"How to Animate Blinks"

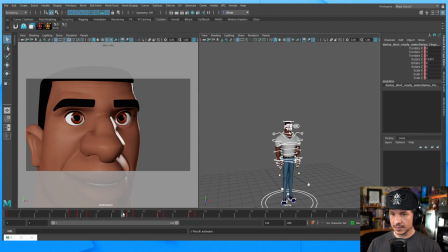1487s
I'm working easing right now. So now we get this. Blink, blink. No. That doesn't work. It looks like he's a lizard or like a fish or something.
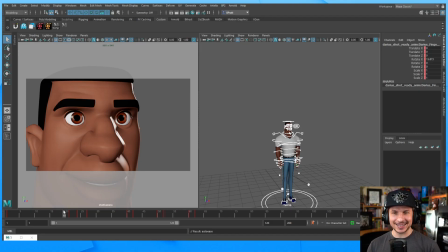1505s
It kind of looks a little bit more organic than the other one because we've got that lower lid in there now. But no. It's just wrong. Yeah, drunk. It's just like there's something wrong with this.
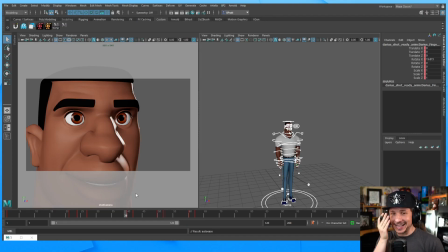1523s
You can almost expect like the lizard tongue to go and lick his eyeball like chameleons do and stuff like that. It's just like, yeah, he's become the lizard man. And then like the vertical blink where it like blinks this way instead of this way.
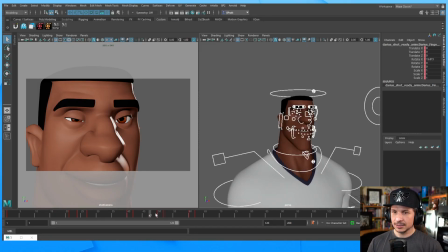1539s
It's just not right. So we're starting to get a lot of these different blinks. Yeah, Rango. Rango is a great example of they would create that offset blink because he is a lizard. He is a chameleon and his eyes will often point in different directions and blink at different times because he's a chameleon.
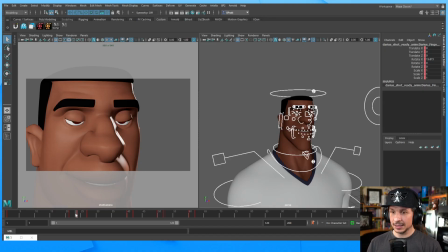1558s
So understanding your source material is a really good thing. Now, let's actually do another variation here.
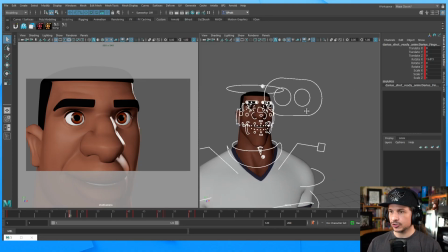1565s
I'm just going to take this blink and I'm going to shrink the pupil size, or sorry, the iris size specifically. So let's say we have a character with a slightly smaller iris. So something like this.
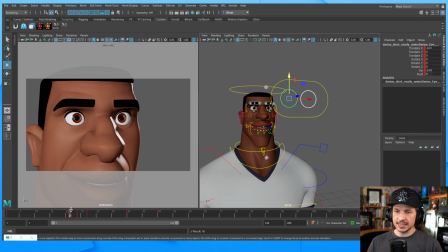1579s
And I'm just going to copy that over. The reason I'm doing this is we might get a zombie blink right here. So right there, you're starting to get into a little bit of that zombie blink. See how we're just seeing like this ocean of white in the eye? If this eye control is a little higher, we'll get that very clearly right there.
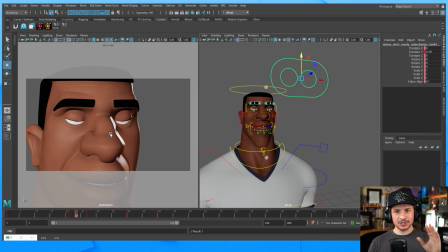1598s
That's zombie eyes. See how, like, if you were to just scrub through your animation, oh, looks good, looks good, looks good. And then you get to that point, something's not right. That's kind of creepy looking. We don't want that. It's just not going to feel good.
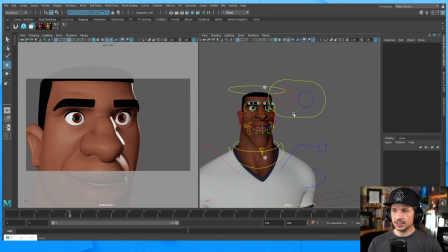1619s
So be very conscious of that zombie eye syndrome. Okay, so that was a lot of the issues that we saw.
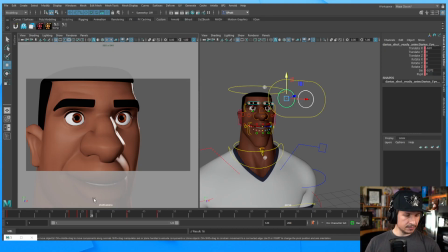1631s
Timing too fast and slow. Let's actually go back to our document here. So timing too fast and slow. We did both versions. Close timing is the same as the open timing. Yep, we ruined that. They only close for one frame. It just, you can see it like in the animation.
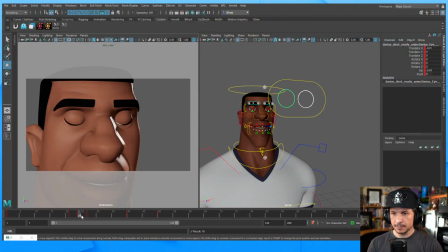1653s
They just kind of close, boonk, and it's almost like it bounces. It's just like boonk. That doesn't feel fleshy. It doesn't feel like they're closing. We're getting that compression, and then they open. Just boonk. Not good. So, offset blink, Pixar blink. Looks like a lizard. Not really what we want. The eyelids move up and down in perfect sync. They were perfectly mechanical. It doesn't feel organic. The eyelids start and stop too sharply. They literally just boonk, start, and then as soon as they get up, boonk, stop. Not interesting. Posing. We only used vertical motion, straight up and down. The lid's made in the middle. The bottom lid doesn't do much. The bottom lid doesn't move at all. It should move something. It shouldn't stay perfectly frozen. Leaving the eyes in the default T-pose, we didn't do any posing whatsoever. And you could see that there were gaps in the eyelids. His eyes weren't closing right. And that's normal. Most rigs will actually have some form of that. You need to pose out the eyes. There's no sympathetic motion. We were only animating the top and bottom eyelid control at most. The eye stays still during the blink. The eyeball wasn't moving.